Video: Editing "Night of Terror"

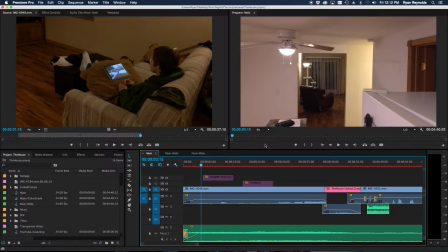(8:10)
For example, the whole basement sequence, we did that at the very end after we did everything upstairs. And that just made sense to do it that way. But almost everything upstairs was shot in the order that it appears in the film.
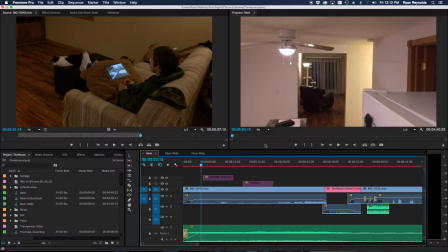(8:24)
So when I brought all my footage in, it was basically just finding the take that we liked and then dropping it in. I didn't have to, match up, okay, this was from the beginning of the film, then this next one, that's the end. It was pretty much already in order for me.
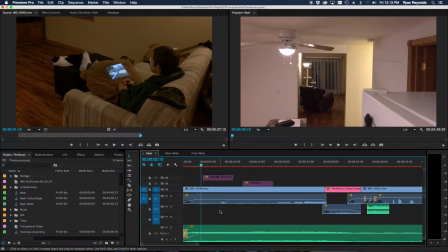(8:43)
Another thing that helped with our efficiency, before we started doing any filming or before I even brought out any of the gear, we just walked through the whole house for probably about half an hour and just brainstormed
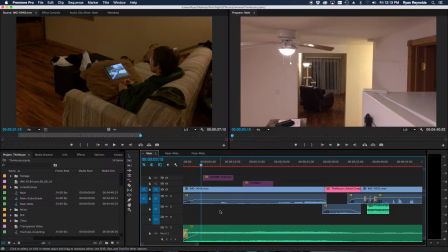(8:59)
ideas for the different areas of the house. And during that time, I was considering how I would want to frame it on camera, how I would want to block it, where I would want him to walk, where his eye lines are, where the camera's looking at, all that stuff.
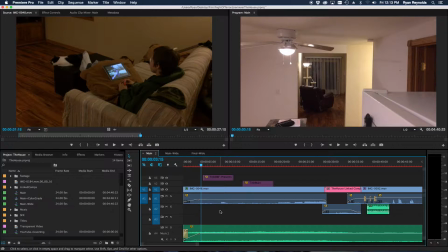(9:19)
So once we actually started filming, we had a rough idea in our head of what we wanted to do for each spot, and that made it go a lot faster as well. So I brought all my footage in, got it in the order I wanted, got the rough visual cuts done.
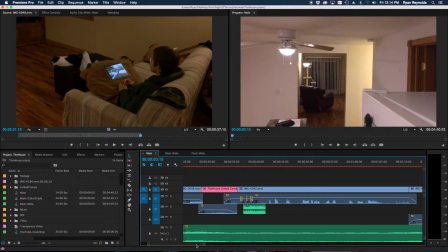(9:36)
Then I went through and started fixing the audio, because that's the next main thing that was messed up. As I was saying, you get those rough,
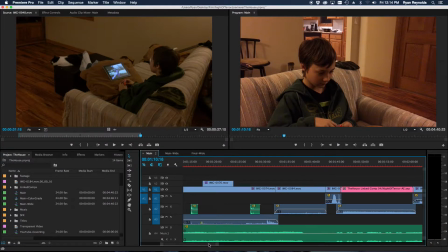(9:49)
abrupt audio cuts between shots, and it's just really jarring and distracting. So I faded all those through. And then I believe I dropped in the sound effects next.
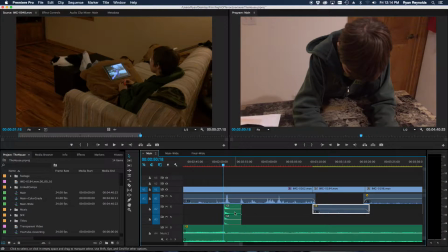(10:08)
And we had a few things that we went around and recorded our own Foley sounds. So one of these, or actually a couple, were like cabinets closing.
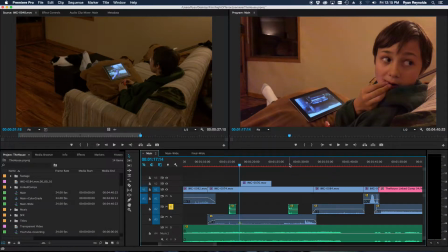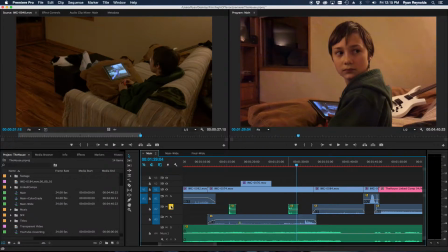(10:30)
So I added those on top.
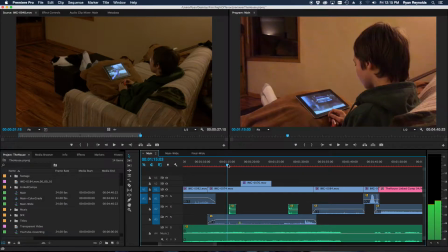(10:32)
When we shot it, we actually just used a finger click to signal that sound, so he had something to act against. And then we just dropped in that sound effect on top.
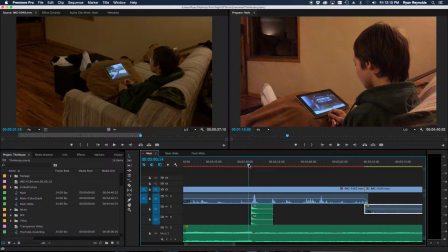(10:48)
And then the other big ones we had was the large crash from the basement.
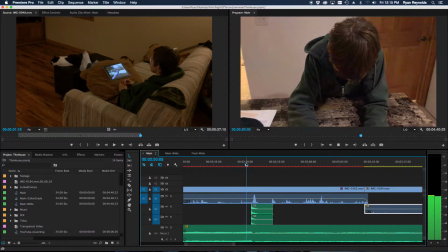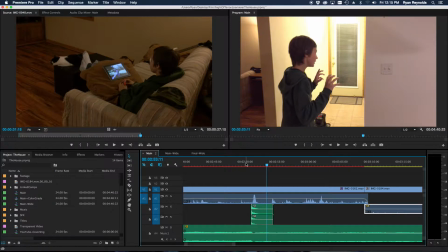(11:00)
And for that one, we actually didn't have any trigger while we were shooting.
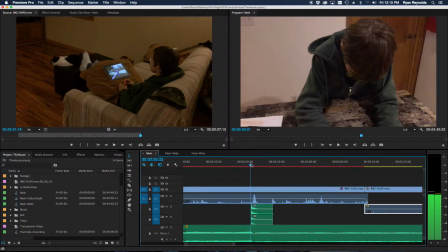(11:06)
It was just him acting, and then when he felt like it, he imagined a loud boom, and then he screamed.
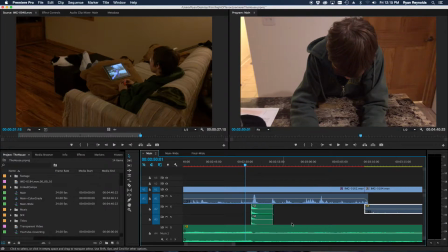(11:15)
I thought he did a really good job with that. But then afterwards, I just brought in my crash sound effect, timed it to where I thought would make sense with a reasonable reaction time for him, and then dropped it in front of his scream. And that was it.
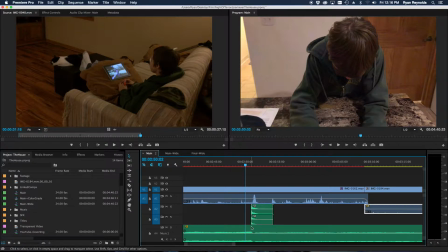(11:37)
And then, of course, with this particular one, I tied in the music with that as well.
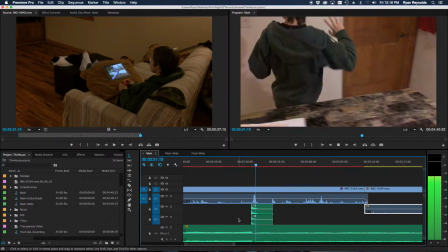(11:42)
Got a nice build up coming up to it, and then it drops out just to the low bass tone again.
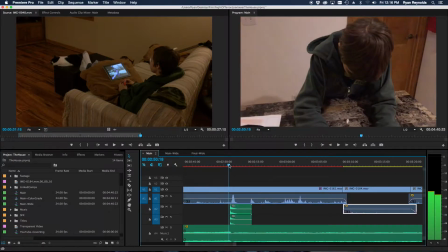(11:50)
So it's all working together to add and build tension, and then release it after the crash. And then the final sound effects were just a few knocks on a door.
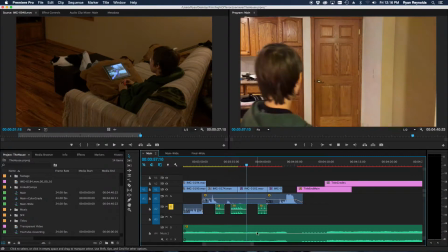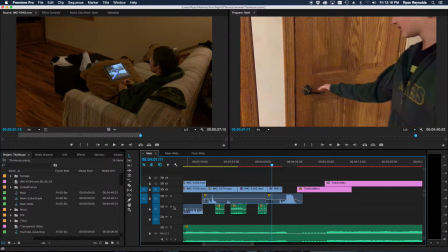(12:14)
Nothing fancy there.